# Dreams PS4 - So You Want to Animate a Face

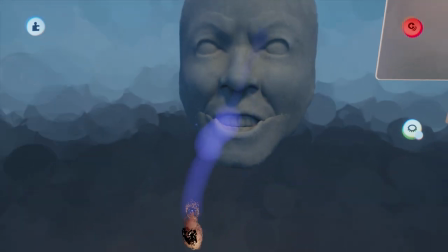12:10 The more types of keyframes you have for the lips, the more sounds you'll be able to better emulate.
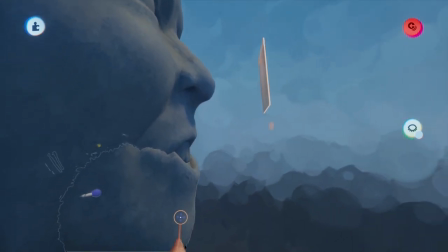12:17 So you might also want a keyframe that allows you to move the lips away from the center of the mouth.
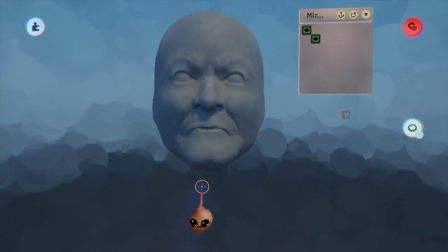12:23 If you do that, you'll need to remove some of the original lip or remodel it completely.
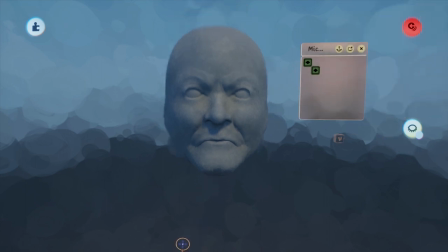12:29 Then the original part will move into the face, revealing your open lip position on the base sculpt.
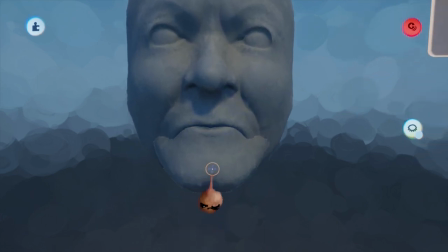12:38 Certain sounds need the mouth to be in very particular shapes, like O, so you might need to make a special sculpt for that.
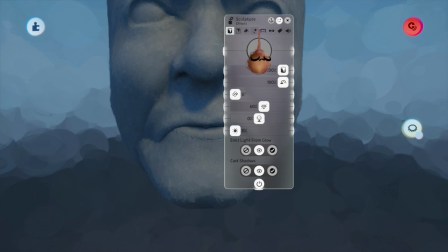12:46 Some sounds involve the teeth or the tongue, so you might want to animate those. You can have dozens of parts moving, and the more you have, the more types of sounds and expressions you'll be able to emulate.
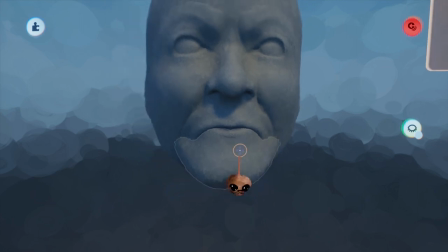12:58 I was talking earlier about getting everything properly grouped into the same sculpt.
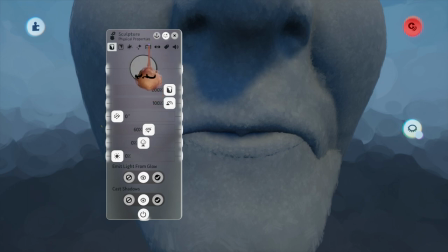13:03 Part of that is making sure that each part is set up correctly,
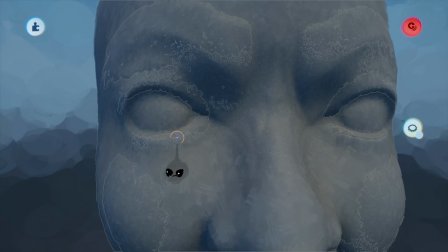13:07 so you want those to be set movable and collidable off, and ignore gravity on.
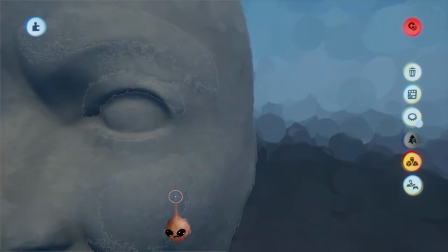13:13 Movable off is a little counterintuitive, but that is movable in terms of the physics engine.
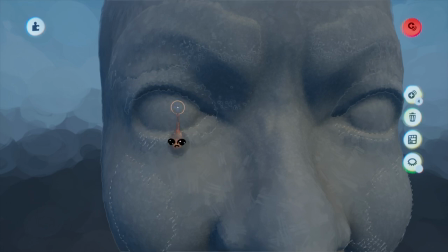13:19 With the keyframes, we are setting the position of the object directly.
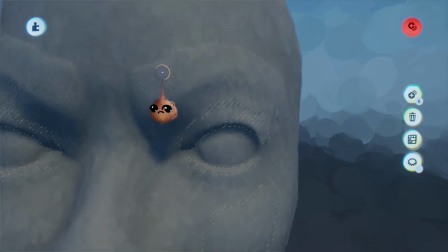13:24 We want that movement to be very specific, and we don't want the physics engine interfering.
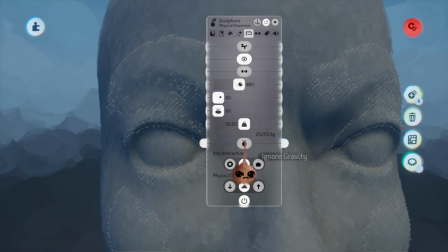13:30 Essentially, what we're doing is letting the engine know that we are taking control of where things will be.
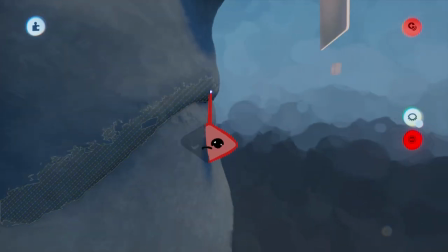13:37 I set the upper lip and the cheeks as linear so they don't need any sort of connectors, and I burned through those real quick.
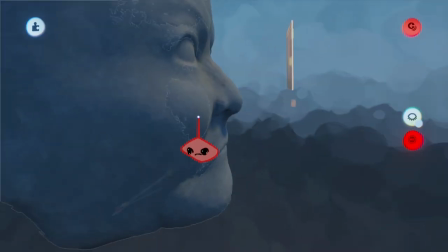13:44 No worries about process, I'll show that with the eyebrows.
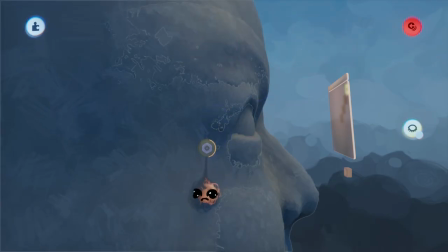13:49 My original plan with both sets of eyelids was to have them move in a linear fashion as well,
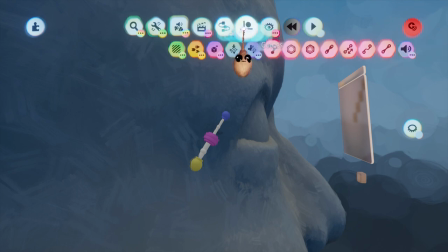13:55 but they look like crap that way, so I'm setting them up with some bolt connectors to get them to move in a sweep.
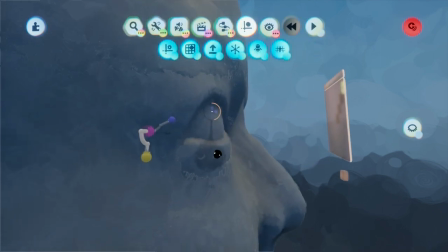14:02 With the cheeks, each set of eyelids, and the eyebrows, you can set them up to move independently by giving each one its own keyframe.
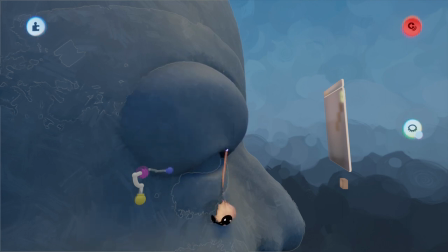14:09 I'm moving them all as pairs for the video because independent movement takes twice as long to set up, and it makes hooking up your animation scheme take twice as long as well. Not quality, not quantity, I always say.
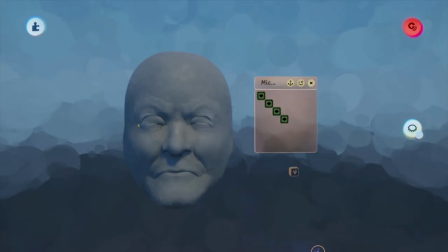14:26 Alright, I got done screwing around with bolt connectors, and I have placed my eyelids into a closed resting position.
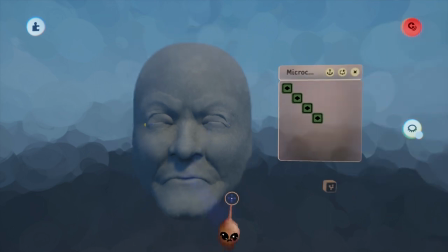14:33 You can leave them open if you want. I think it's easier to make them more expressive this way.
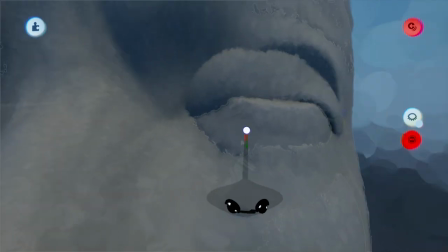14:40 Question: how do you get a pair of independent sculptures moving together with a single keyframe? Answer: put the keyframe down,
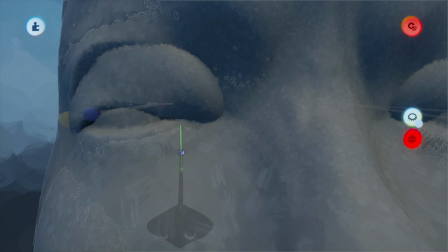14:48 move the two sculptures into their respective action positions, and hit the record button to finalize.
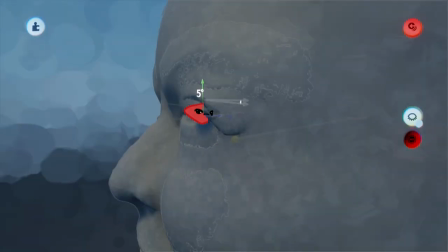14:55 That was easy. Nothing new on the upper eyelids, so we'll blow through those real fast and then get to the eyebrows.
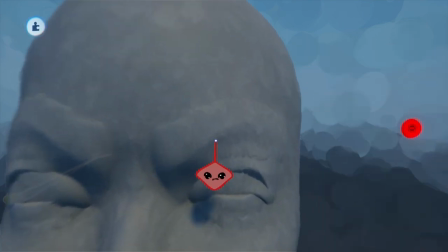15:04 There isn't any big secret to these, but they are slightly different than the ones with the bolt connector,
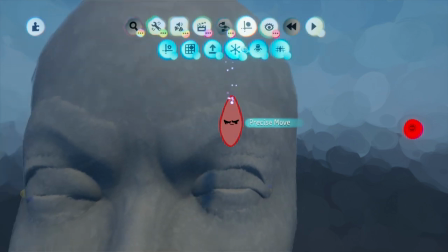15:10 so I want to show at least a portion of this at regular speed.
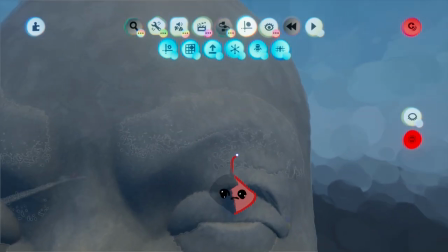15:14 Another thing I'll do differently with these is make two keyframes for the same moving part. One will be brow up for surprise expressions, the other will be brow down for anger.
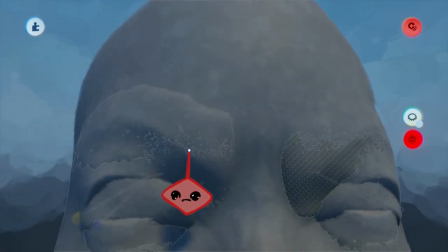15:26 And you can actually power those up together in all sorts of ways to get the brows doing different transitions.
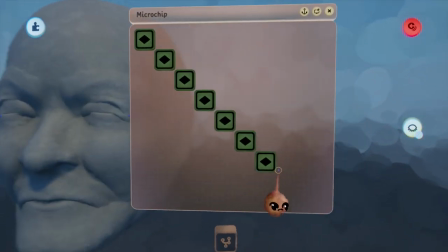15:34 So the main thing with these linear parts is keeping in mind that they will move in a line from the resting position to where you set them,
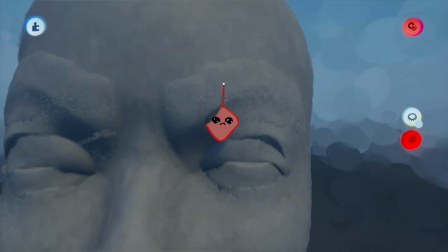15:43 so you need to be aware of what they'll move through to get there and what they'll look like each step of the way.
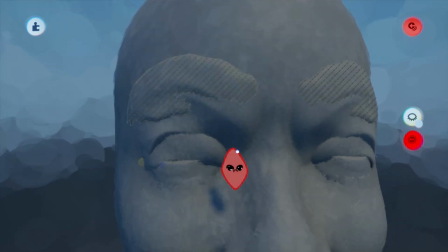15:49 Once you've found a path that looks good all the way through, go for it.
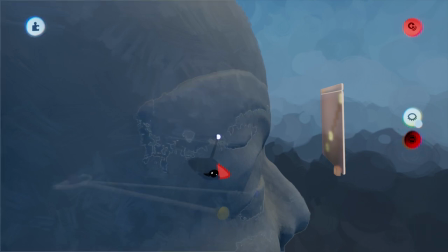15:54 For many parts, you can convey convincing motion by having a part move just a little in a linear direction,
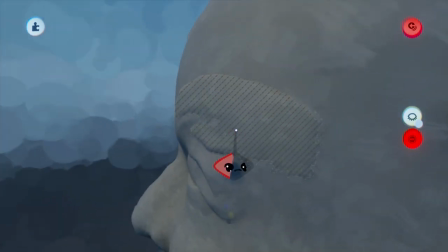16:00 and the base sculpt and the part combined will look more like the thing is growing or morphing.
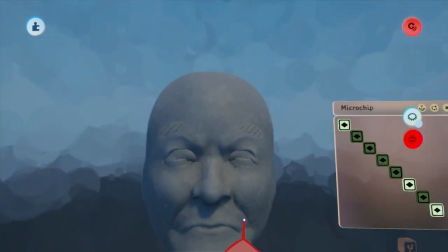16:06 That's as important as your parts ending up in the right action position.
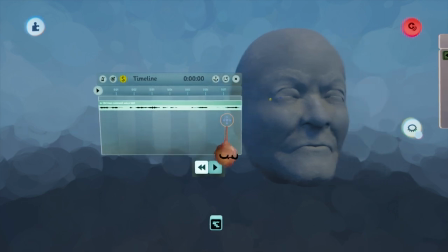16:12 Keyframes are done, and I have grabbed a sound sample from the Dreamiverse by the underscore other underscore Lucas.